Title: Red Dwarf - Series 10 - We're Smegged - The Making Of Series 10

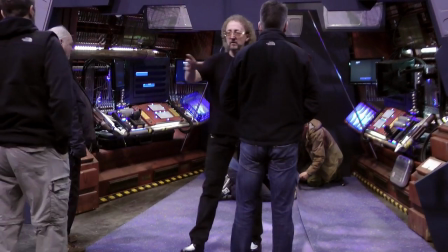If we're going to recreate something like the Blue Midget that existed, then how do I do that? And if I had to stick strictly to what was already been invented, then I would be in a world of trouble trying to recreate it. In fact, then you would get into the sense of fabricating. I'd have to fabricate stuff and purpose build it. Budgets can't handle purpose building processes like that anymore.
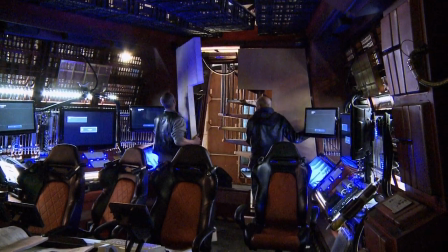I came up with this idea that I could reinvent the drive room as a blue midget, but it did look a lot different. Now, it took us 8 hours or 9 hours to change that drive room into the blue midget, but it took a lot longer to design it because I had to find shapes that would work or found objects that would work
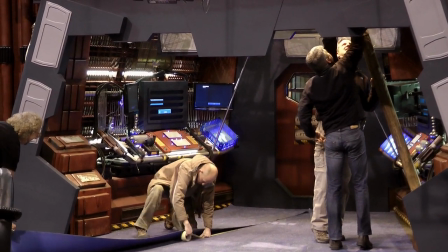and then change it primarily into a blue accent, if you like, not necessarily a blue colour.
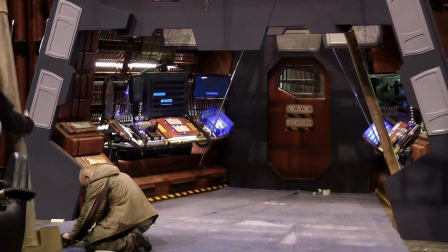You'll see that there's columns, internal columns. As soon as you put those internal columns in place with the chrome bars on them, the walls disappear.
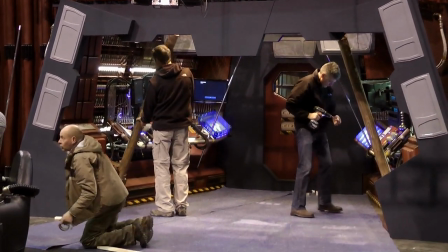The shape disappears, it comes in on you, and suddenly you're seeing a lot of depth and a foreground piece.
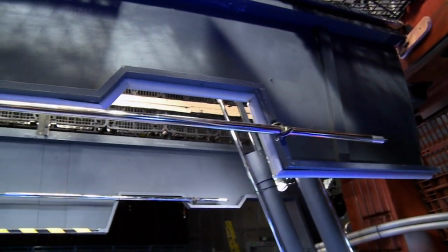I brought the roof down as low as I possibly could so that it would give it a cockpit feel.
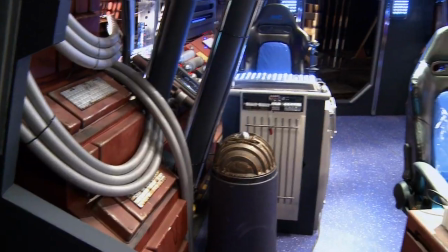It would feel it almost claustrophobic quality. Normally, your eye can only take in a certain amount of levels and the rest just disappears.
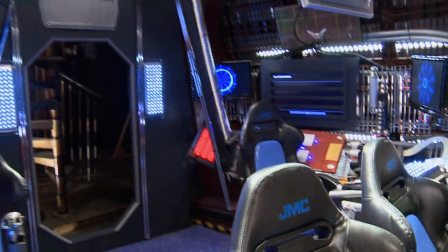I give you the top level, and the top level is well-dressed, and the middle level is primarily light-driven, and then the back level is backlit.
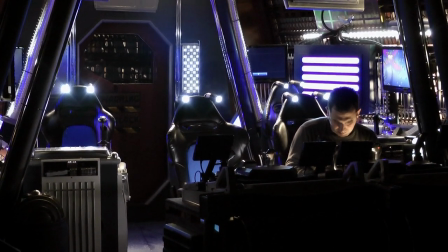So by the time you get that deep, it's all disappeared. It's all become an image, because in the end, the only important thing is the talking head.
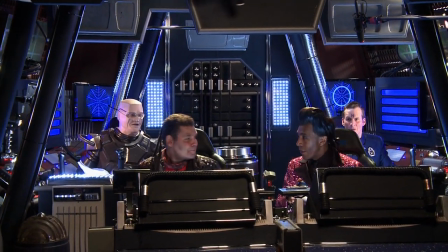Oh, simulant, sir. That's what you want to say. Simulant!
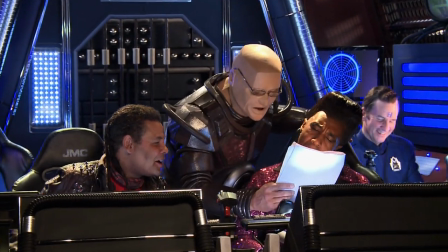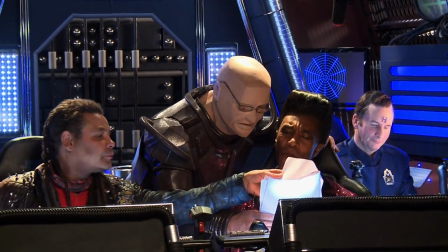Said it takes 8 hours to turn it into Blue Midget, and then it will take us a day to reverse it. So we had to make a choice, what scenes do we want to do in front of the audience? The one drive from scene or quite a lot of the action in Blue Midget? So the decision was taken, make it Blue Midget, keep it a Blue Midget, and then we'll do the drive from scene in the pickup week. Because we didn't have the set. So there was a scene that I hadn't bothered to learn because I knew we weren't doing it that night. But then Doug wanted to record a version of it to see where the laughs were and all that stuff. So I read it in costume in another set with my glasses on, which a lot of people go, Crichton should wear glasses, he looks much better.
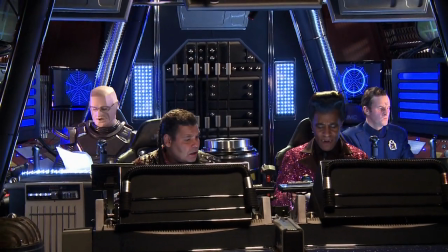Once it was the whole might of the rogue simulant force against the might of all humanity.
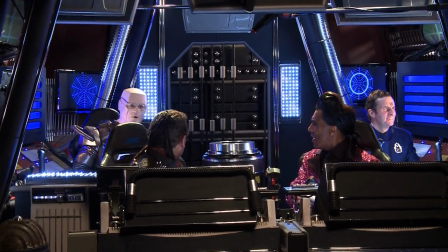Now it's the whole might of the rogue simulant force against you, sir.
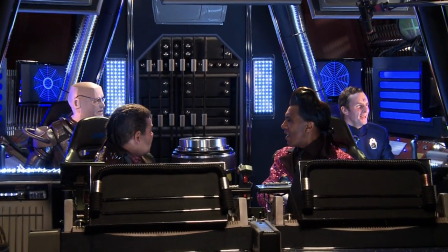So, not me then. Excellent. I'll be in the rec room reading this month's copy of I'm OK magazine.
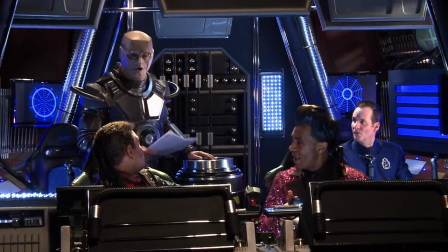Sir, make no mistake, we'll all be seen as Mr. Lister's lieutenants.
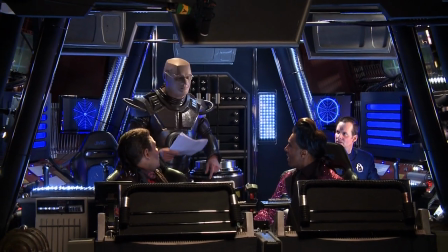They'll show us no mercy. Death ships are captained by special berserker generals who've been crossbred to create an insane
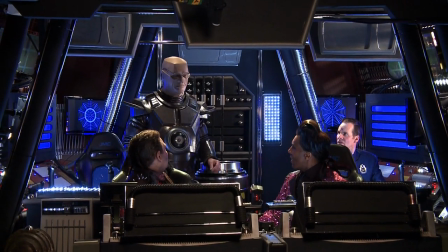biomechanical entity of pure evil.
And he really read it with some welly, he really did, and got big laughs. And so we then shot it properly and used the laughs in the same point to bridge that.
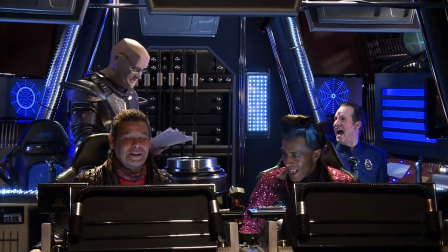That is the oddest experience I've ever had on it. And we cut there.
The reference that I had was from the film Dune. And we wanted some sort of uniform as such. And I went for the sort of dark, slightly military sort of feel that gave that sort of dictator look.
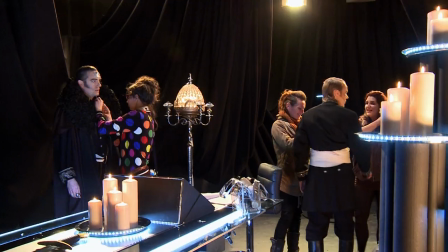They had this slightly sort of future Elizabethan sort of look about it.
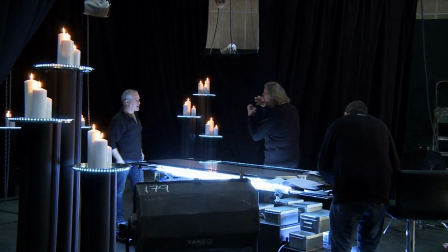Doug told me the Death Ship was a candelabra, dark, apocalyptic space. The walls around it that you are hard to define, but they're there, are all walls from the India and the Trojan,
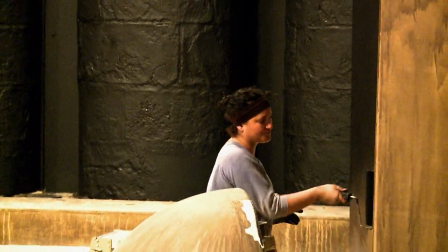the existing in their space that I just painted everything black and then worked from there up.